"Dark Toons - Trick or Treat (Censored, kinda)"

Again, that's something that's very common in Jack Hanna cartoons, where just this totally different sound might come out of somebody, especially with screams and grunts. He got so good with them that he practically created one character to be nothing but grunts and screams, and that's Humphrey.
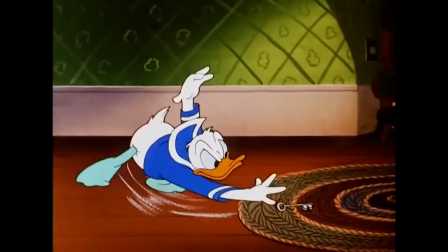8:28 Those cartoons are hilarious just for his sound effects.
I know you made old Hazel mad.
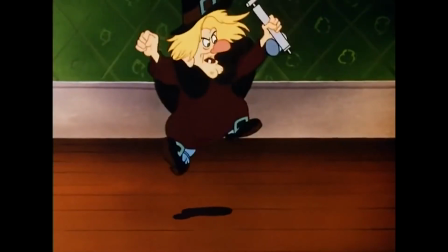8:36 Do people catch that her wig flies off there? It's only half a second, but it's a nice little detail.
This hurts me worse than it does you.
Here's my favorite shot in the whole thing.
About a mile or two.
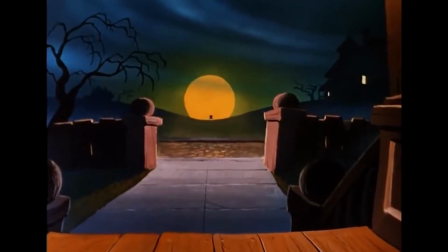8:49 Isn't that amazing looking? At the center you got that bright yellow moon, and around it you have, of course,
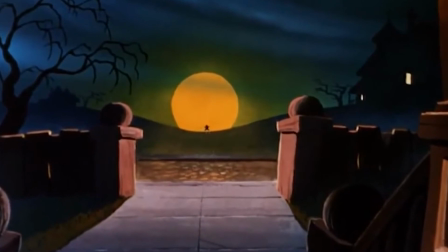8:55 the shadows and the variations of blue, and around the blue and yellow you create that wonderful green haze there. It's just so good. I want to frame that. I want to put it on a wall. Again, too, with nice little details.
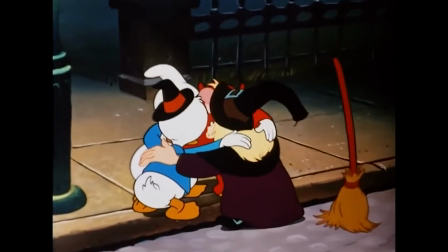9:09 I love that even the broom has a personality in this. It isn't just something she rides. It actually walks around, and the head kind of bends and has these reactions.
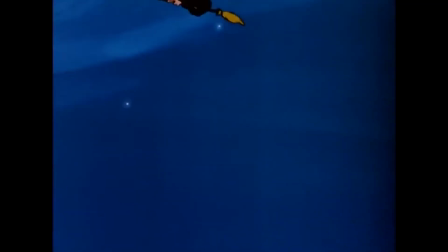9:18 Again, it's very clever. She gets him the treat, she rides off on the broom, and of course we end with the classic pumpkin saying... And again, because it's the last shot I should talk about too. I love the warm colors from the pumpkin with the orange and the yellow, and I mean, it's just bursting with orange colors,
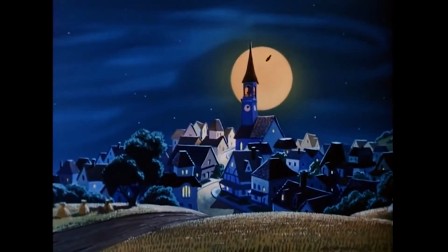9:37 but then you have that great contrast again with the blue background that you're so used to looking at. So when he actually pops up and says boo, it does catch your eyes. It is just suddenly this bright, totally opposite color coming into frame. And at least when I was a kid, it got a reaction.
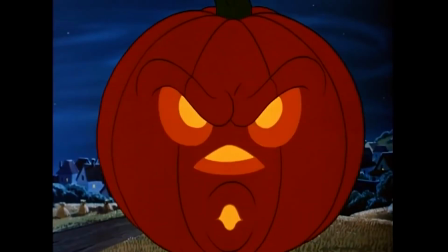9:51 Like, it didn't scare me, but it wakes you up. It gets your attention. So it's a really wonderful shot to end on. And it's a wonderful cartoon. You can see it on Disney Plus right now. Like, it's really cleaned up and looks absolutely gorgeous.
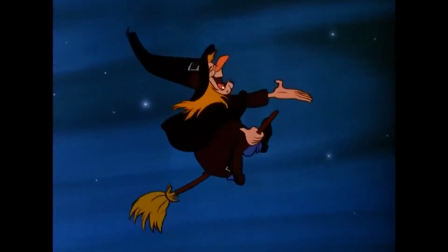10:03 And again, even though like nothing super dark is happening in it, it just screams Halloween.
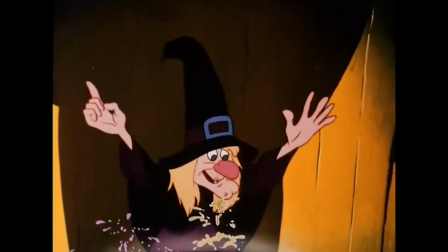10:09 Everything around it has the Halloween atmosphere, Halloween costumes, Halloween characters with the witch, Halloween song that everybody remembers. It is funny, it is very memorable, and I think there's a reason people put it on every year. Several reasons, like we discussed here. So I'm a real big fan of it. Like I said, such a big fan. We did an homage to it this Nostalgia-ween. But what did you think? Did you grow up watching this, or is this your first time seeing it? If so, what were your thoughts either way? I absolutely love it. I love to know your thoughts.
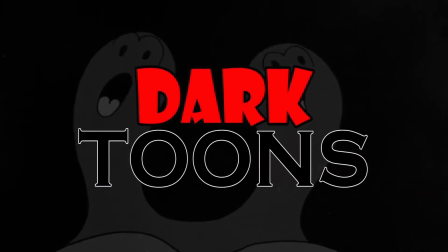10:40 Hey everyone, if there's any particular cartoon you want me to look at as being very dark or twisted, leave it in the comments below.
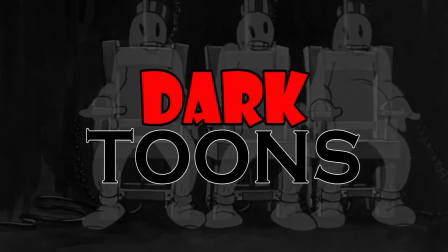10:46 Again, I'm not really looking for movie scenes or cartoons meant for teenagers or older.
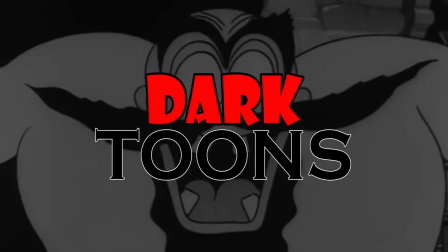10:51 I'm talking about ones meant for little kids, but still scare the out of you. Whether it's an old cartoon or a new cartoon, let me know what you want me to look at.